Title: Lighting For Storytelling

There's nothing overtly stylized about this shot, but we know that at the same time they're not constraining themselves by realism, and they're allowing themselves to add additional lights in order to make the characters' faces more legible in the scene. So just like with any art form, there's a whole spectrum of expression and possibilities, and it's essentially up to you to make your own judgments about the level of stylization you'd like to have in your images.
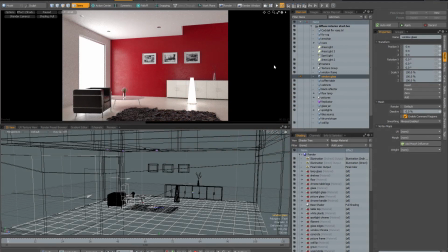[45:32]
I thought it'd be interesting and fun to take this fairly standard ArchViz scene, which obviously uses very naturalistic lighting, and change it into something completely different. In this case, I'm going to make a Blade Runner type film set from this scene, changing nothing but the lighting.
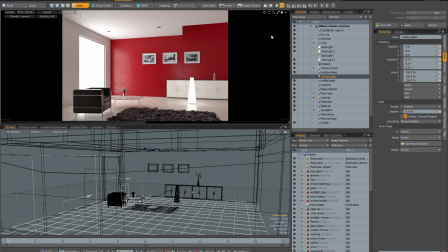[45:52]
And I hope this can help to reinforce the concepts of setting a mood and using stylization, because we're going to completely transform the image and it's going to end up giving a completely different feeling. So at the moment what we have is a high key scene
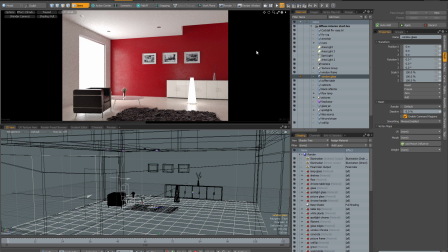[46:08]
set with neutral lighting using naturalistic lighting techniques. And we're going to end up with something that's basically the opposite. It's going to be very low key, very dramatic, and using highly stylized lighting.
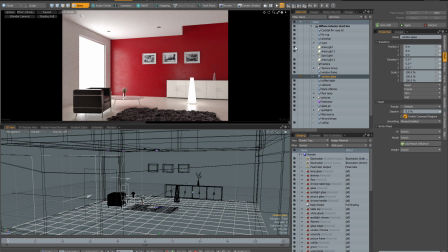[46:22]
So the first thing I'm going to do is to disable all the area lights that are in the windows, because I'm going to use the environment instead of area lights to drive the ambient lighting. And next I'm going to select the environment and I'm going to make the environment material very, very dark.
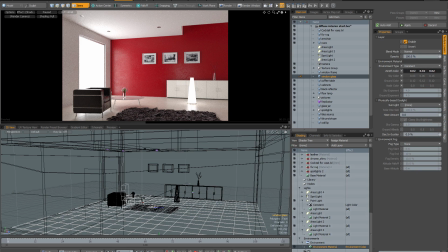[46:40]
So let's drive it all the way to black and then just drive the values up just a fraction. Having done that, I'm going to unpause preview and see what I've got.
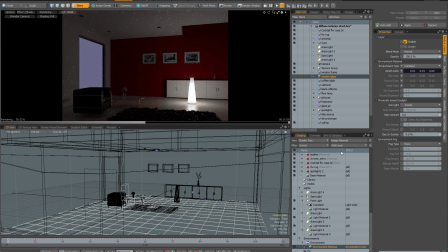[46:51]
So already we've got something much darker and moodier. I want to color this light fixture which is in the middle of the room. So what I've done is I've got a blue constant which I've added just above the light material,
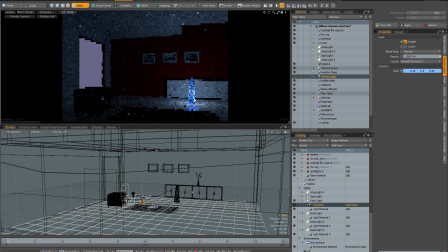[47:03]
and I'm going to enable that. And that's going to give us, again, more stylized blue lighting in the room. So with that done, the next step is to add a volume light so that we've got a shaft of light coming into the room, Blade Runner style.
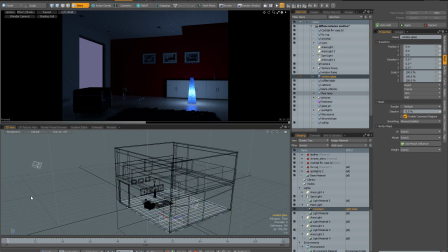[47:18]
So what I've done is I've added a spotlight which is pointing in through this window here. And I've angled this light so that it's pointing into the room at this kind of oblique angle. So with the light enabled, I'm going to unpause preview. I'm going to select the light in the item list.
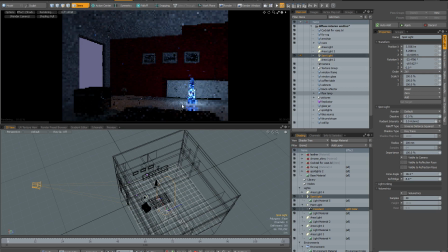[47:36]
And as you can see at the moment, it's not doing very much because we need to enable the volumetrics. So I'm going to enable volumetrics, have a look at the initial result. And again, at the moment, it's not doing quite enough because the volumetrics aren't coming into the room.
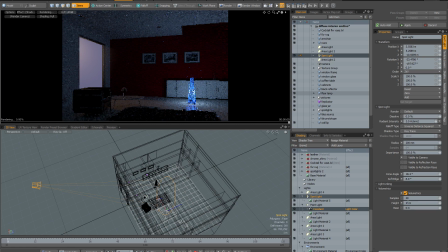[47:51]
So I'm going to double their length to 20 meters. And hopefully now we'll get something a little more dramatic and effective.
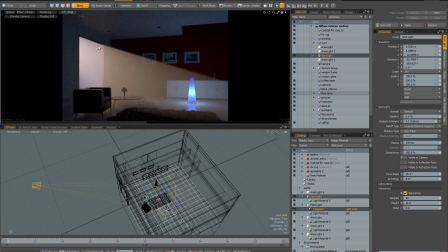[47:58]
And this is certainly looking much better, but this warm color I've got on the volumetric light, which looks pretty nice in its own right, doesn't really match the reference I've got from Blade Runner, where all the volumetrics are very, very cool in color. So I'm going to select the material for my spotlight,
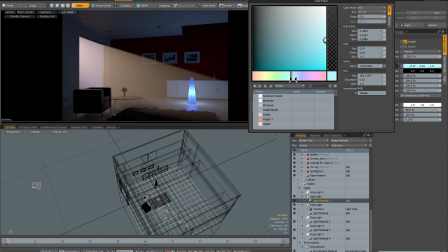[48:15]
and I'm going to change this warm color to something much cooler, something more like a bluey green. And you can see that immediately this gives it a more science fiction feel. I'm just going to tweak it so it's slightly more green than blue,
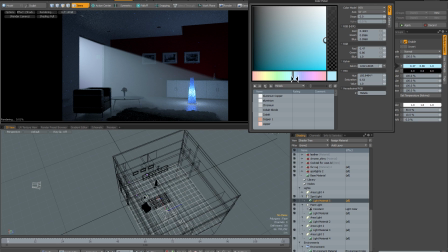[48:30]
just so that it matches my reference from Blade Runner a little bit more closely.
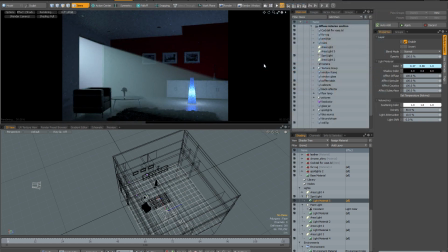[48:35]
So now I've gone a long way towards creating the feeling that I was looking for. I've got this very dark, low-key scene with this very atmospheric volume light that has an unnatural color to create this science fiction looking set. But what I now need to do is to make sure that I direct the viewer's eye to the point of interest.
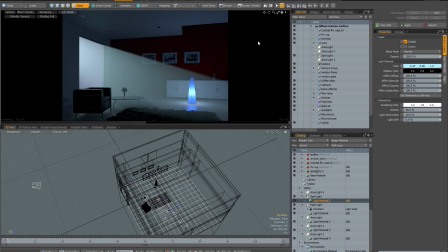[48:55]
So obviously in this case, this would be the chair. So what I need to do is to add some more light and contrast to the chair so the eye is immediately drawn to it. So in order to do this, I've got a new area light which I've added to the scene. I'll just enable it now in the item list.
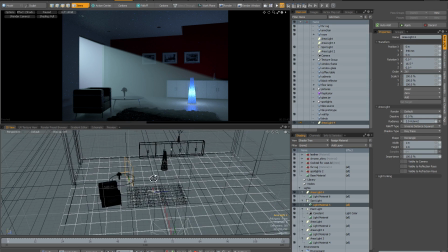[49:12]
And you can see I've positioned it relative to the camera, so it's pointing to the chair and it just catches the reflections on the sides of the chair. So we'll have a nice bit of really bright contrast on this front part of the chair. But I want this area light to only affect the chair. I don't want it to affect anything else in the scene.
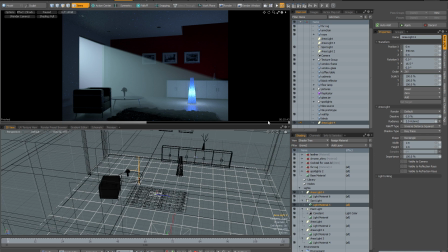[49:31]
So in order to do that, I'm going to need to use light linking. So I'm going to set up a light linking group. So I'm just going to press spacebar to deselect everything in my scene. And I'm just going to select the chair in the viewport.
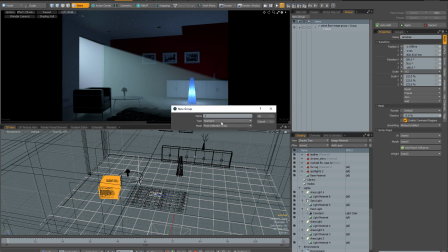[49:44]
Then I'm going to go to my groups. I'm going to go new group from selected items, and I'm going to call it chair light linking.
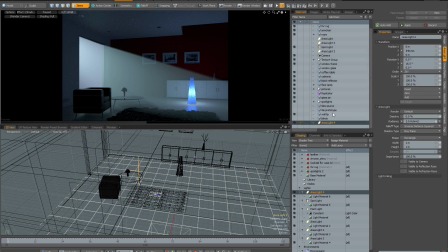[49:52]
And then I'm going to return to my item list, select my area light, just go to the light linking section, toggle control light linking, select my item group that I've just created, and set the mode to include. And with that done, I'm going to unpause preview and have a look at the results.
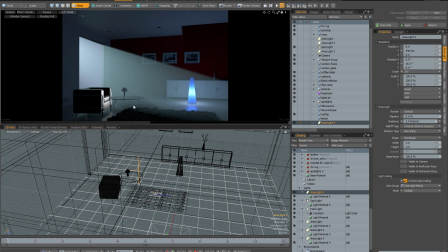[50:12]
So with this bright reflection on the front of the armchair, we now have a focal point for our scene. And you can see by changing the lighting, we have completely transformed the look of the scene. We've come an awfully long way from the original, which I've got open in a separate session of Modo.
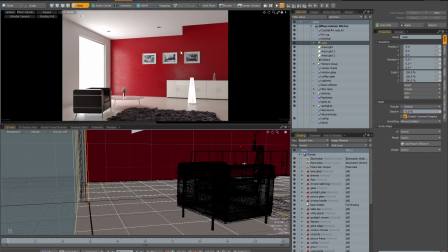[50:28]
There's really no comparison between the original soft,
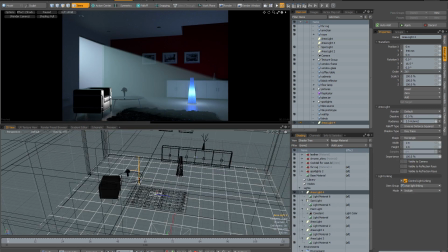[50:33]
naturalistic scene and the low-key, dramatic scene that I've now created. And so I hope this really illustrates how much control and power you've got with lighting alone.
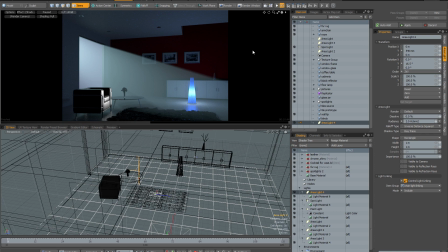[50:44]
Without making any changes to textures, to layout, you can create a completely different atmosphere simply by changing your lighting.
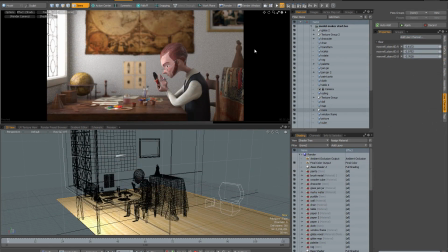[50:53]
As a second practical example, I'd like to take a look at the model maker scene. And once again, we're going to change the lighting to completely change the feeling in the scene. And stylistically, I am also going to go for a slightly different approach.
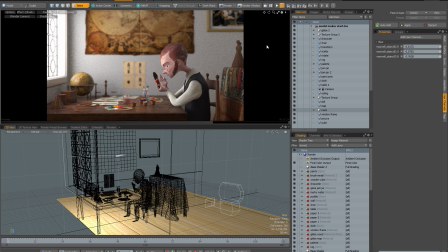[51:08]
I'm not going to go for the heavily stylized look that I used in the Blade Runner type example. This time I'm going to go for a hybrid approach, which is going to be mostly naturalistic, but with a little bit of cheating,
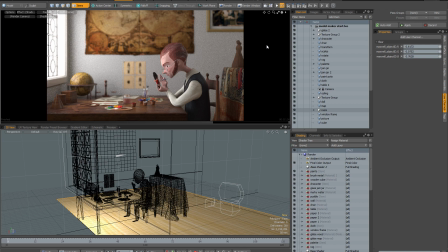[51:20]
just in order to emphasize the character and to make sure that the composition and story is coming across the way I want it to. So what I want to do here is change the time of day from daytime to nighttime.
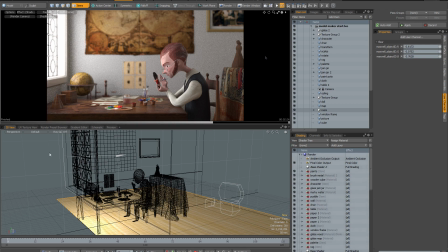[51:35]
And obviously this is going to create a completely different mood. So the first thing I'm going to do is to select the area light that's just behind the window, locate it in the item list by hovering my cursor over the item list and pressing the F key,
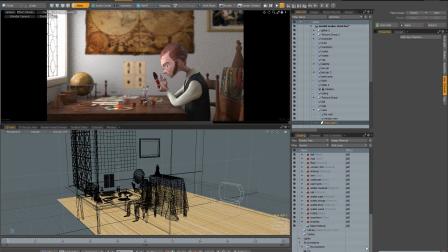[51:48]
and then I'm going to disable this area light. Next, I'm going to scroll down to the environment and change the environment color from the bright white that I've got here to a dark blue. So I'll just drag everything down to black and then just bring back a little bit of the blue.
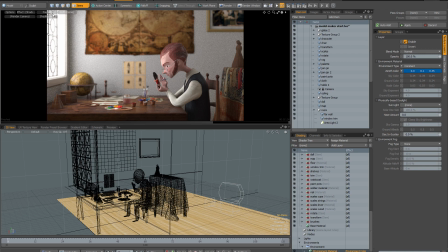[52:07]
Something a little bit like this. Having done that, I'm going to unpause preview and just check on the results.
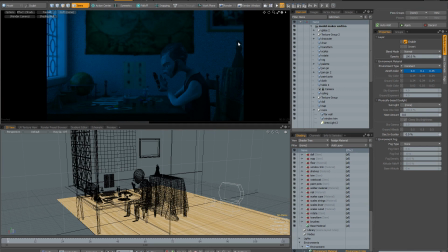[52:15]
So now that I've taken care of the environmental lighting, I need to add a light source to light the interior of the room. So I'm going to imagine that he's working by candlelight, and I'll start by placing a point light, and once I've decided on the final placement of the point light,
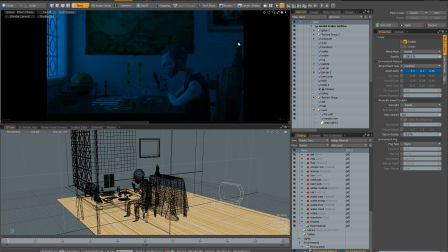[52:32]
I will actually add a modeled candle to the scene so that we've got a motivated light source for our interior.
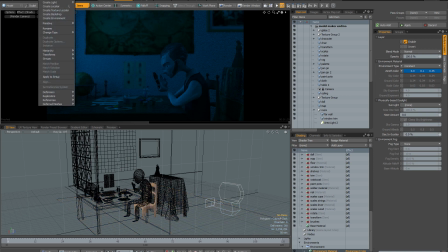[52:39]
So I'm going to add a point light to the scene. So let's go to create light, point light.
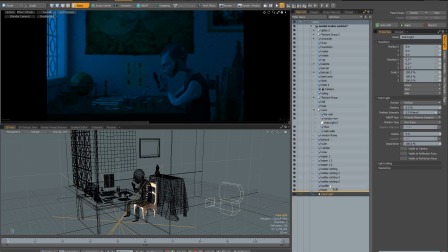[52:45]
And what I'll do is I'm just going to drag it up the item list so it's in a slightly better spot, not right at the bottom.
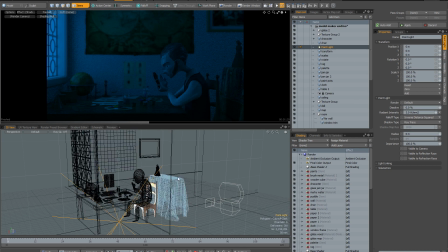[52:53]
And because this scene is built like a miniature, the scale is very small and you can see my light's enormous in the scene. So I'm going to go to the display. And I'm going to reduce the size to 0.01 so that it's more of a candle-sized light source.
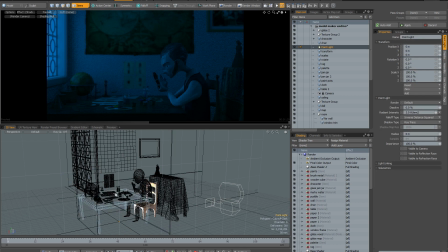[53:08]
And the next thing I want to do is to bring it up so it's at least above the tabletop. So I'm going to activate the move tool and just bring the light up above the tabletop.